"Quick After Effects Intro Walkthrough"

What's up guys, Jack here, and for my most recent video touring my old first network that I did at my old house, I made a bit of an opening sequence thing. It looked like this.
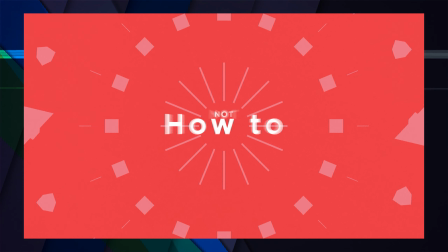Warning, this is basically how to not design a network. You have been warned.
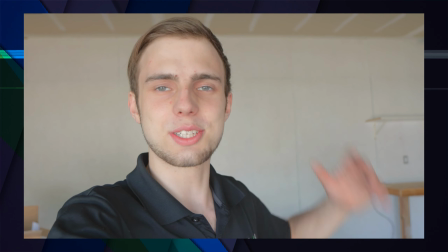What's up guys, Jack here with MTS.
But I figured we could just take a look at the After Effects project file and I could show you just kind of what I did, because it's really simple, but it kind of, I don't know, I feel like it's tasteful, but I don't know.
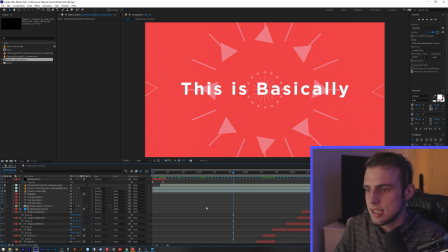I could be wrong. So let's just jump into After Effects here. Starting things off, we have a black solid.
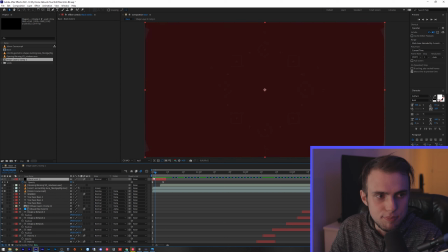This black solid is just basically to act as my cross dissolve in, or my dip from black.
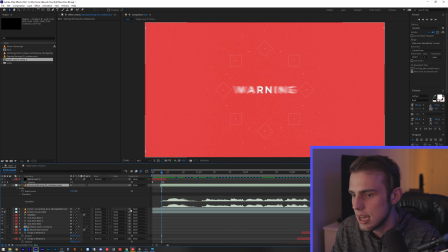And then we have my voiceover itself. I kept the voiceover itself at the top because I was timing all of the text appearing with the waveforms.
Warning, this is basically how to not design a network. You have been warned.
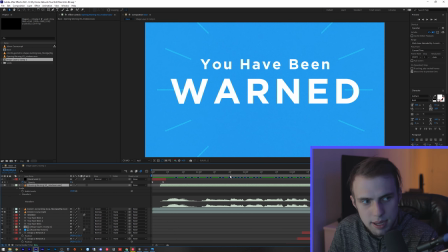Yeah, so everything happens on time based off of the waveforms down here.
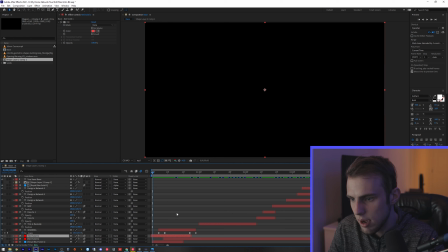And so we start off with my red solid, which is just the background.
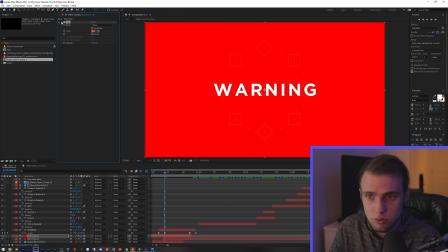I'm filling it because it was originally just red, which looked bad.
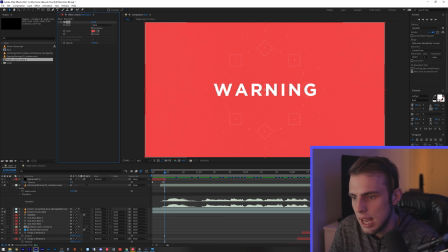So I lightened it up a little bit. And then we have all of our text coming in.
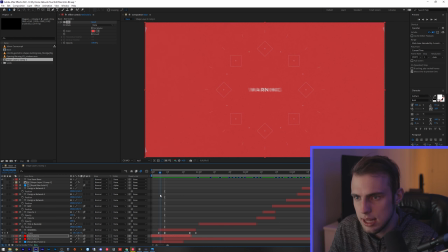The first warning is just really a big scale effect happening.
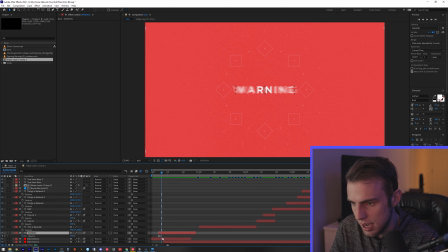I'm also messing with the opacity just a little bit, but the opacity just goes from 0 to 100 in like 2 frames worth of timing.
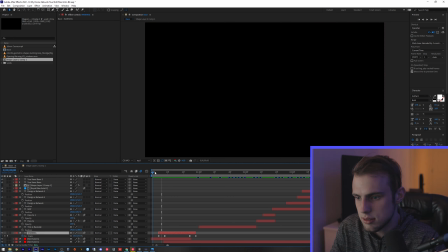So really it's the scale that's doing all the animation for this.
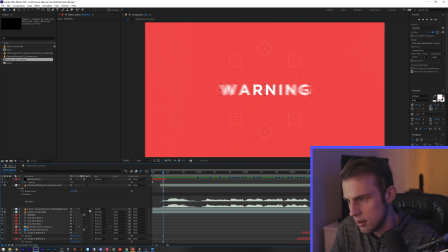And then I have motion blur applied on most of my layers here. Really anything that's moving that's not a mask. And so yeah, we just have all the text kind of animating, doing its thing.
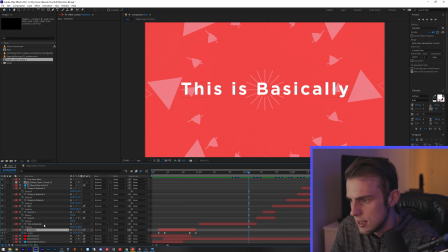This one, this is an animation text reveal. So I'm actually using the animate properties to reveal the text.
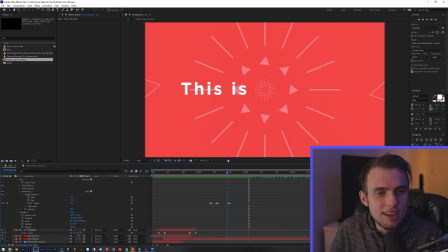And this is one of those, if I'm doing more fade-ins with like big blocks of text, I will use this method more often. But when I'm doing things that are just a few words that I need to just kind of pop onto the screen, this is very time consuming and inefficient.
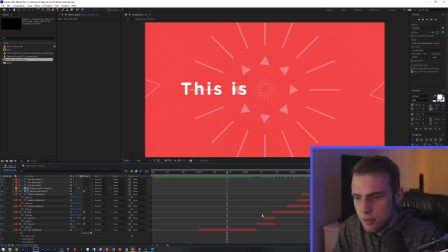So I stopped doing this pretty quickly. And what I did for the rest of them was basically how to this. I would type everything out, make a duplicate of it, and either crop it or mask it.
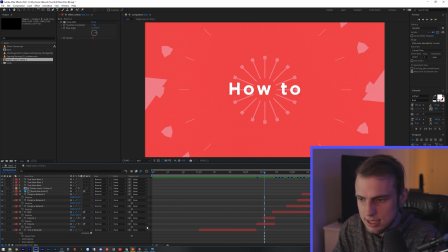So I cropped for these guys, but I forgot how much I hate cropping things in After Effects because, yeah, it's not really good for that. And then started over here.
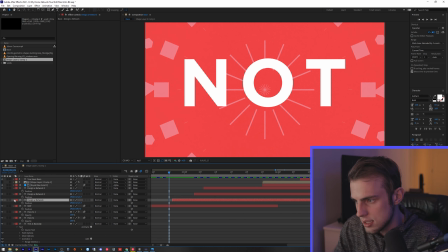Over here, I really started just messing with the masks. So all of this stuff is just a mask. I took all of the words, design a network, and they just have a mask over each of the words, and that's how they're appearing.
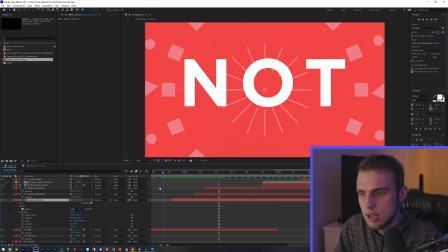And then the layers are just timed. Design a network, not, again, is just kind of a massive scale up. And at the same time as this is happening, we have this background layer thing that's doing these shapes.
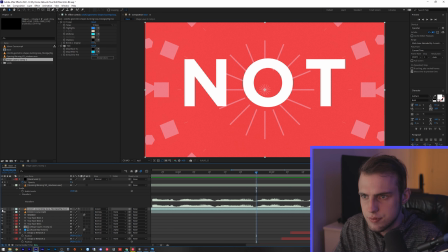So these shapes are just a video file, which originally looked like this.
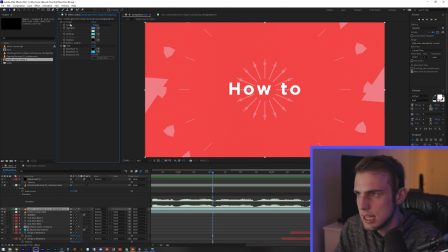And I took that, threw on some tints and a toner to just kind of flatten the colors out to something that's more neutral and not, bright purple.
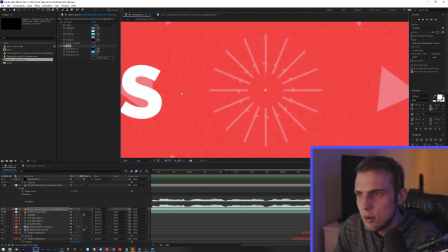And then on top of that, one of the things that you might not notice is that there is a lot of grain happening in this.
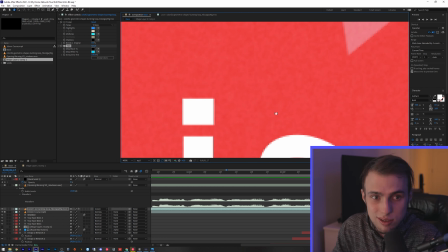So to break up the solid layers, because everything's just solids, I wanted to give it some texture.
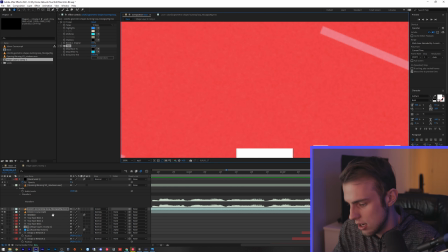So I threw some film grain over the whole thing.